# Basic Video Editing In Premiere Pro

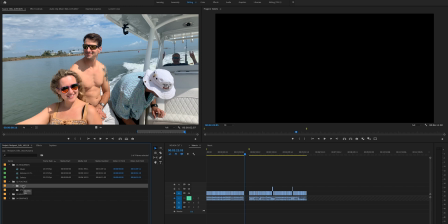453s
And that makes it so much easier because then something that maybe I missed he got and so the more people you have the easier it's going to be to edit so once so I'll show you what these selects look like so
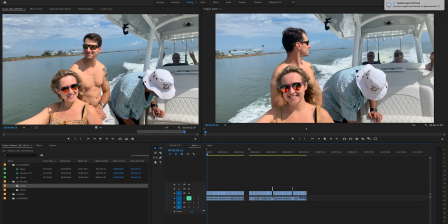469s
it's just any possible good-looking thing and any good-looking shot
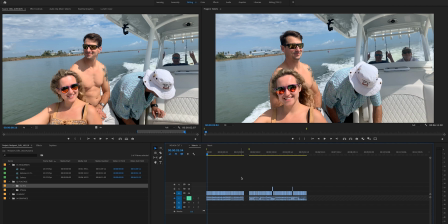475s
and I'm trying to get the camera to be as steady as possible and only take the good stuff down
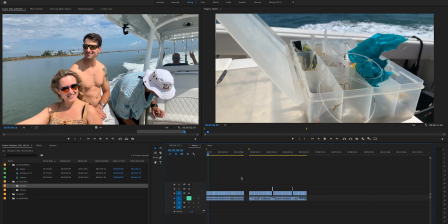479s
into the timeline so you can kind of see it starts
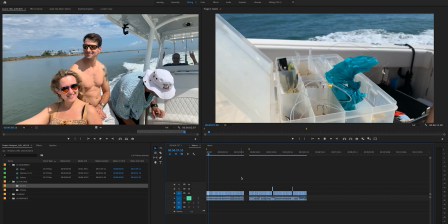484s
it's a little bit laggy because I'm recording my screen so
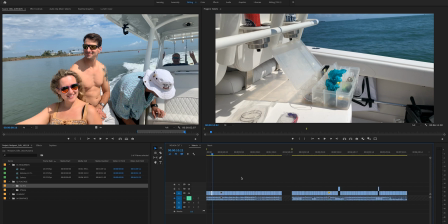490s
there's like several shots that are kind of repeating themselves
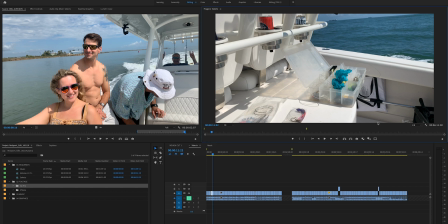495s
okay let me bring this down if your computer's lagging you can bring this down it lowers the quality and
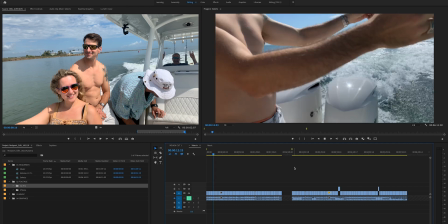500s
makes it a little bit easier for playback so
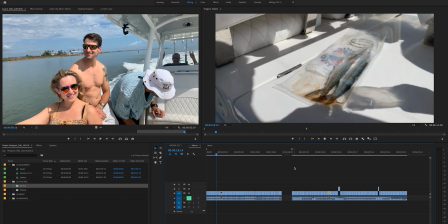507s
I'm just taking several possibilities
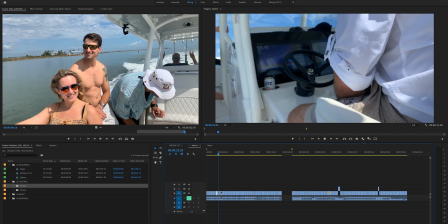510s
to kind of get the idea all right since it's lagging we're not going to go watch many of them But
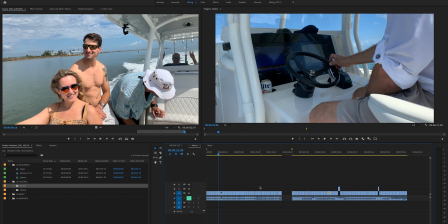516s
so you get the idea there. I chose several. And if when I what's great about doing this is your edit kind of already starts to come together for you and you have all your options very easily laid out.
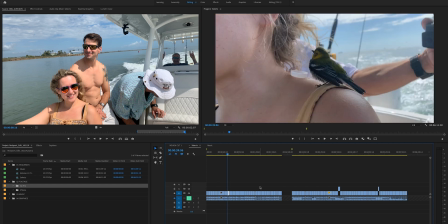529s
So you can use your up and down arrows to very quickly like flip through your clips and see what options you have.
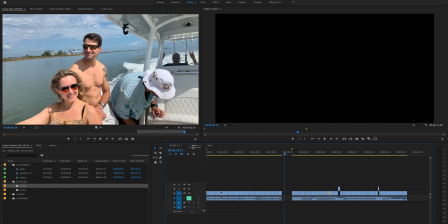537s
So once I've done that, the next step is to organize the all the random clips into an actual story.
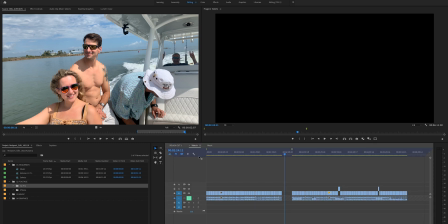546s
So, the way that I did that was, first off, I grabbed this and you can see how you can drag it and there's like blue areas that appear.
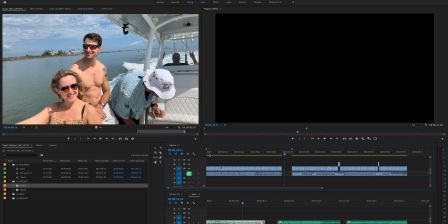555s
So I took that and I put it right here and that puts my sequences on top of each other.
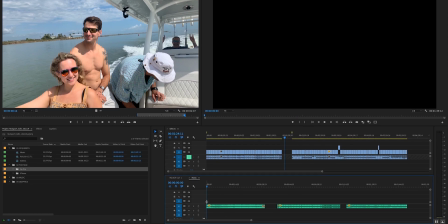561s
So at the time, say I only have the music and now I need somehow, I need to introduce this story. So when you are deciding how to tell a story, you want to have a beginning, a middle and an end. and the beginning and end can be the hardest point when you're editing and
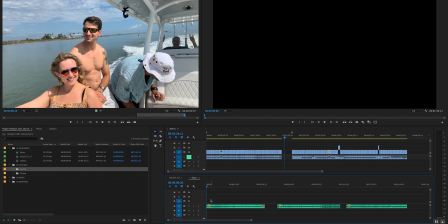579s
so anytime you're shooting you want to shoot something that will help start the story um so in this case i didn't even think about shooting until i was already on the boat but luckily jimmy who was shooting the gopro footage he had a
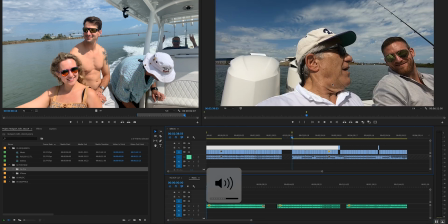592s
clip where he just said like his very first clip was this unmute this
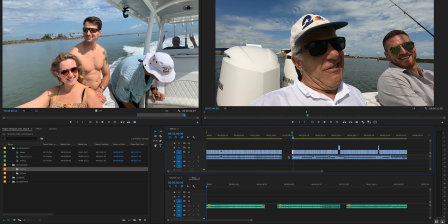602s
so he said all right hey time to catch some fish so i was like okay that's perfect so i i dragged that down to the start of the clip so you can just take this oops unlock the track so we can get the audio um so you just drag this down and then
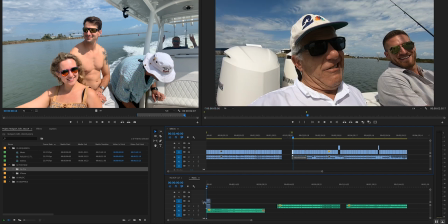617s
from this sequence you can always just drag and drop into this other sequence down here which is the nice part about layering them like that
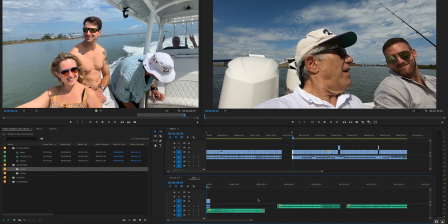625s
so then I went through I said okay we're going fishing now what
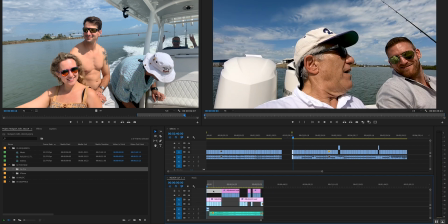630s
and you can kind of see I'll walk you through my thought process here so it was really just like thinking through the storyline so okay we're going fishing and now I want a
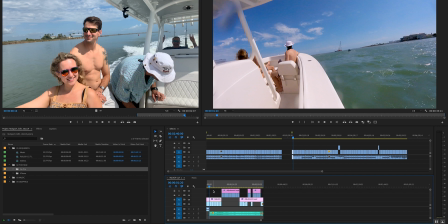640s
montage of the boats going out so just showing
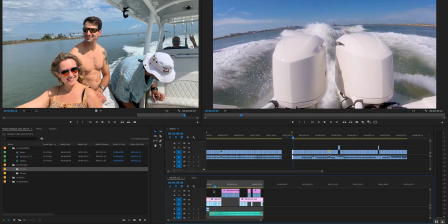645s
the people who's going showing the boat and that we're going
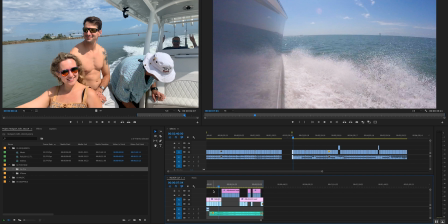650s
out and also this doesn't have to necessarily be sequential. Some of these shots might have been us actually coming home. And so some of the selects might be over here and some way back over here, but it still works because from an audience perspective, you don't know that.
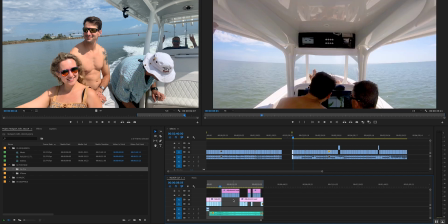667s
So that's how I came up with this beginning section.
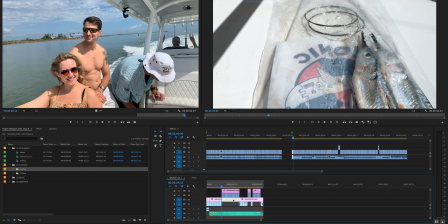671s
And then right when the music changed, I changed to the middle of the story, which is fishing.
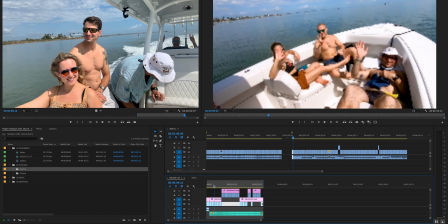677s
So you can see we're at nine seconds here. So, so far, this is where the story is at, so I'll show it to you.
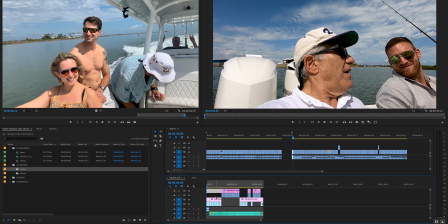685s
This drives me crazy. We got it. We got to go with at least one fourth. Hopefully this plays.
Hey, time to catch the fish.
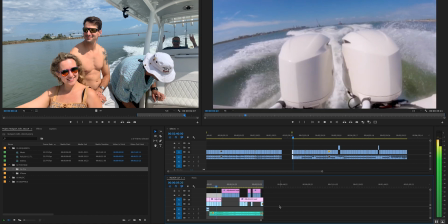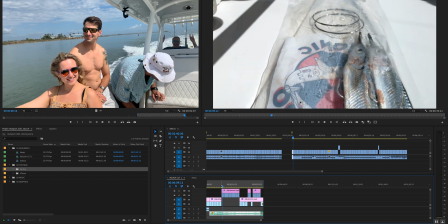700s
All right. So now we're in the middle of the story. Okay.